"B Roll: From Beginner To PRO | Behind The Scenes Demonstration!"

Guys, we have a very special tutorial today because we're out in the field, we're going to be making something live right now. This video is inspired by a recent live feedback session I had within my academy. Put these two shots together, boom, you've instantly got a sequence where you have much more creative control, much more creative output than just having a pan from one thing to the other. And something that was happening a lot is that people, the newbies in the academy, are using shots that pan. They're using shots that they will point to something,
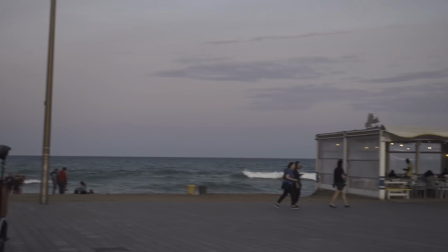they'll press record, they'll kind of shoot, and if there's something more interesting there, they'll kind of pan between it, maybe even pan back, and that's their shot. And this is a beginner's mistake, and I really want to help you guys avoid that. And not only just avoid it, but I want to explain and explicitly show you what to do instead. So literally, right now I'm going to make a video that would be in the style of a beginner. And then I'm going to show you how to take that beginner video, remake it and turn it into something that looks completely pro. Let's get right into it. First off is the beginner's style. So we maybe look at this behind me and we would see some stuff that you want to see. You know, the sun's already set, but we've got this nice kind of light that's happening right now. So, if you were somebody who didn't know too much about filmmaking,
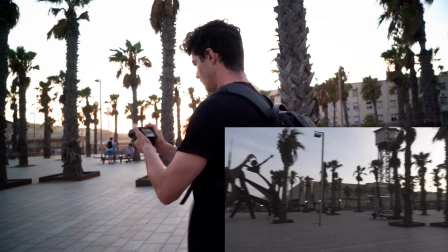you would basically point at the thing and maybe you'd go here and to there. And that's what you would do. Maybe that's the first shot that you get. Second shot is that you like the look of these palm trees.
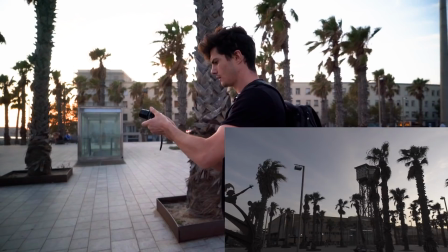So maybe you'd point up like this and you would film the palm trees, something like that.
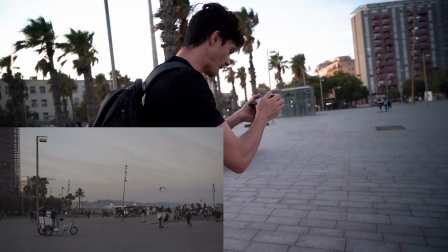And over there, we've also got the beach and the sea. we'd maybe from here we might zoom in a bit and we would
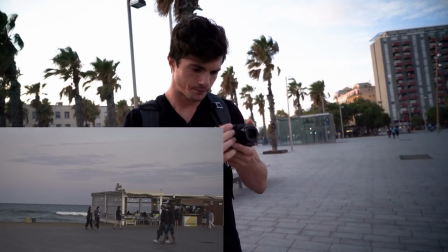kind of do a panning shot maybe from this side all the way to this side and what the classic thing is to do is put those three shots together in an edit roughly cut them to the beat of the music and you would basically come out with something that just looks a bit standard
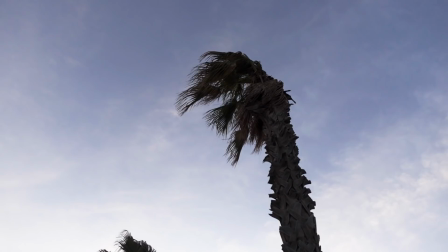So how can we take this scene and turn it into something that is captivating, imaginative, artistic, cinematic, that really will captivate your audience's attention straight away? The first thing we've got to do is we've got to think about how to break up these pans into individual shots. So what you've got to think is the first pan I did was back there, panning from this kind of statue thing over to the sunset over there so instead of doing that first we film the statue so let's go over there and we're gonna pick out we're gonna try and get the best
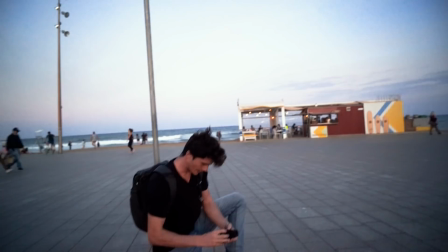shot of the statue that we can in this moment right now so if we come over here let's say we get a wide shot of the statue right here
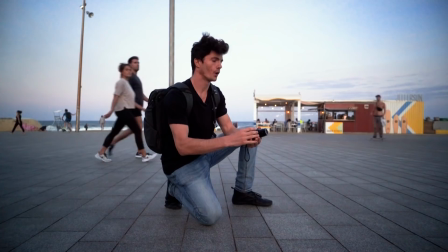from nice and down low gonna make sure this is all crisping and focus and then instead of just pointing and shooting and just leaving
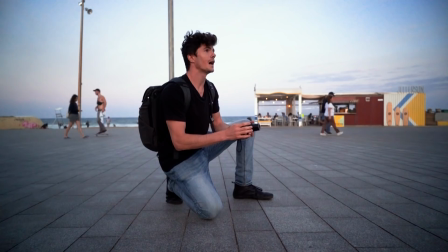it still or kind of waving it around we're gonna add in a little bit of movement we're gonna go left to right in a kind of a tracking
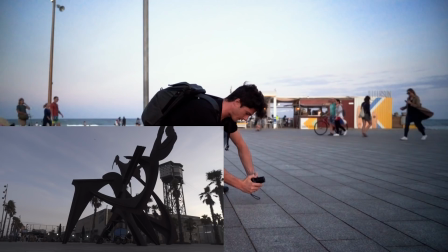style so no gimbal or anything just trying to do this handheld and we're going to go nice and low to the ground we're going to
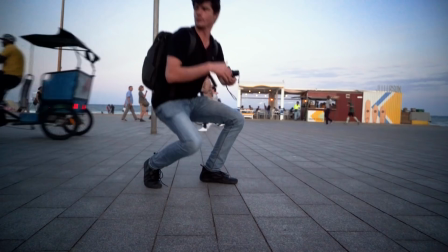film something that goes left to right like this that kind of establishes the statue there we're going to do another one from a bit further away
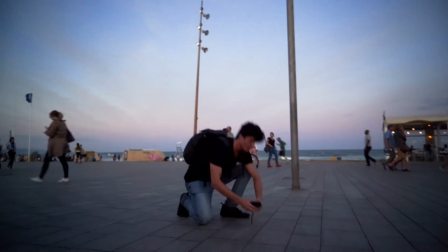just to get the whole thing in there so we're going to go left to right